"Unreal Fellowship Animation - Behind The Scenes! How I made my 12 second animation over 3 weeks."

Hi there. My name is James Simpson. I'm from Copper Candle, and I've just recently finished the Unreal Engine Fellowship in Animation, and I want to talk you through my projects and some of the things I learned. So if you ever are interested to know what goes on in an Unreal Fellowship, you can follow this video and see what really happens. I have got a load of other training videos that I've done off the back of this fellowship. I've been sharing some of the tips and tricks that we've been learning, some of the little tools which you'll find on my YouTube channel under the same playlist as this video. But if you're finding this video, and hopefully you'll follow it along and see what it is I did to produce my project and my workflow.
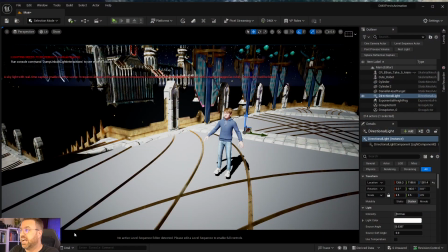So let me take you straight into share my screen so that you can see the project that I created.
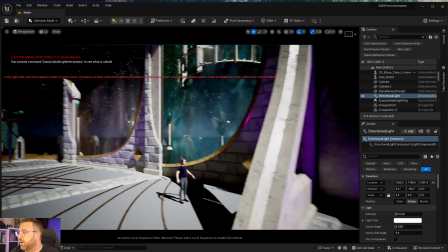Now, it was a very open brief. We were told that it's going to be an animation of some sort.
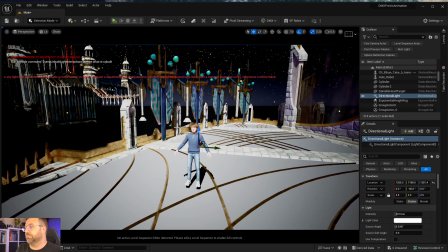We were going to be learning about rigging, control rigs. We're going to be learning about animations, retargeting, motion capture in particular, metahumans. Quite a lot of things that were very interesting to me to learn more about. So I have,
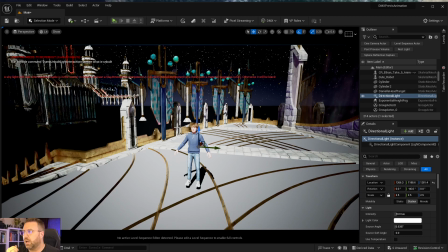I have actually been working on a lot of ideas that were about dancing. I wanted to bring dance into my scene, so I actually worked with my my son Ethan, who is only 7.
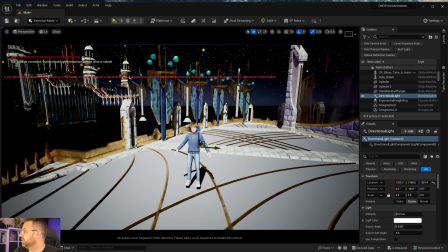He became the protagonist in my story. What I wanted to do was to portray a young boy who wants to dance, and there is a girl in the scene.
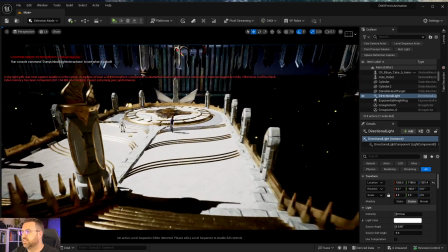Let me go down and show you. Ooh. And she is not so happy about there being a boy dancing in the scene.
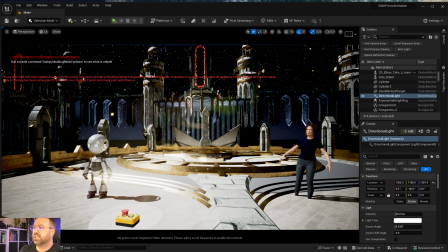This is all about my son, who doesn't quite understand why he's the only boy in his ballet class, and it's a bit of a shame really, because he really loves his ballet. He doesn't understand why more boys don't do it, and neither do I. So the idea is that there's a girl dancing who happens to be my sister in the performance, who is a professional dancer, and she's like, "What are you doing here dancing? You shouldn't be dancing."
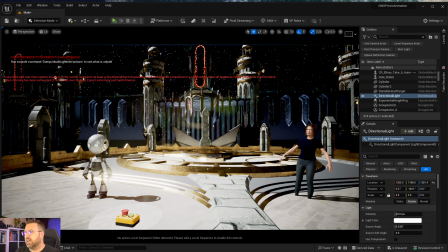And all the lights are off, and then when the music really cracks on, Ethan's dance character brings the whole world to life. Like the metaverse comes to life, and that is the fact that a boy is needed.
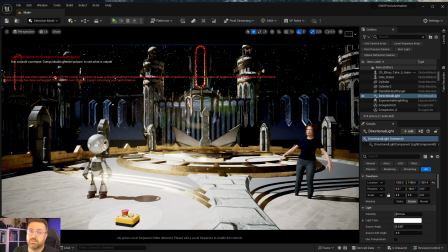You need boys and girls in the metaverse to make it truly rich and brilliant. So of course boys need to be dancing. So that was the sort of the intention. This is the scene as it ended up before I submitted my final scenes, and I've got a second skylight in a moment because I was trying to show things, so that's why I've got these error messages,
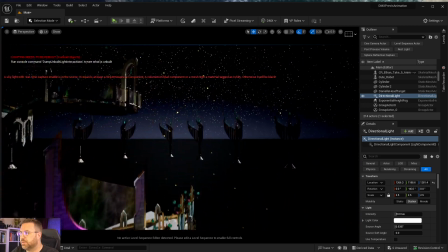so ignore those. So I created a virtual environment.
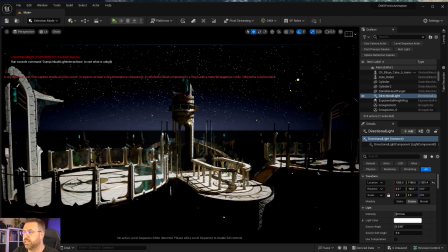I used the Elysium assets from Kitbash 3D. I love their stuff, always looks so gorgeous.
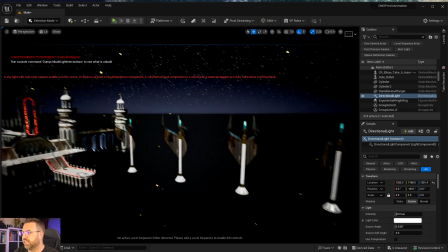And I've done a bit of work on it to try and make it a bit more jazzy. Obviously it's sort of set in the middle of nowhere.
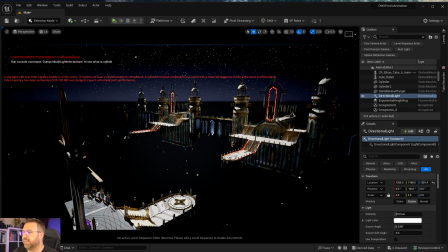It's meant to be sort of in an infinite space. I tried to make it feel large. Of course my characters are very tiny just down here.
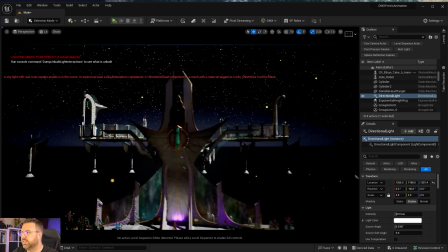Now originally I was going to make this the backdrop of the stage. That felt theatrically like a stage to me.
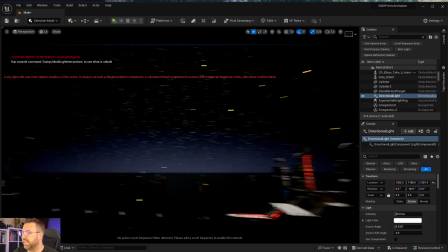That, you know, it's got this sort of views at the back here. The audience virtually would be over here.
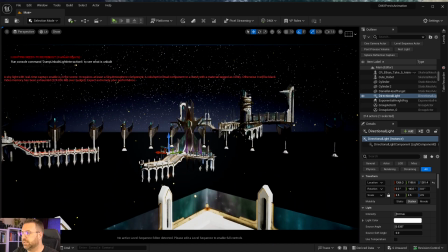This would be the sort of the equivalent of a mosh pit, although you can't see anything from there, so it wouldn't have worked.
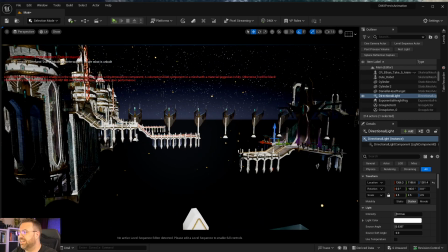And then I realised that it just didn't look grand enough.
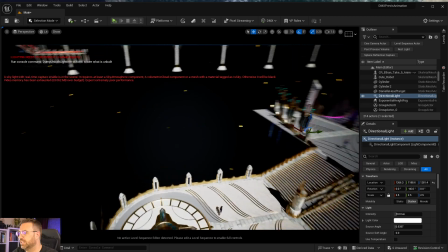The scale was too small, and also these stairs weren't a nice backdrop because the camera ended up being down here.
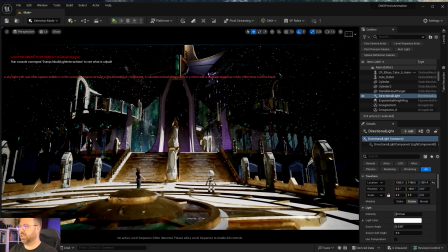So this wasn't a good spot really for the camera.
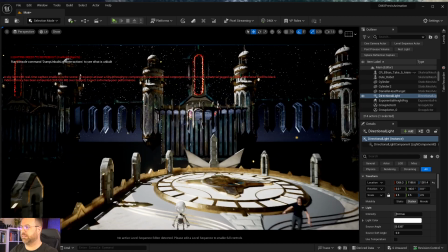So I spun it all around, and we ended up coming from this direction, and this became the view for the scene.
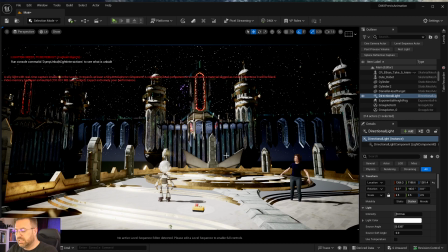So I mentioned that I did some motion capture, and we were actually introduced to Move AI, which I'd heard a lot about, and I've heard mixed things about it if I'm honest. But I wanted to let me just jump back to this screen, because I'm going to share with you my iPhone.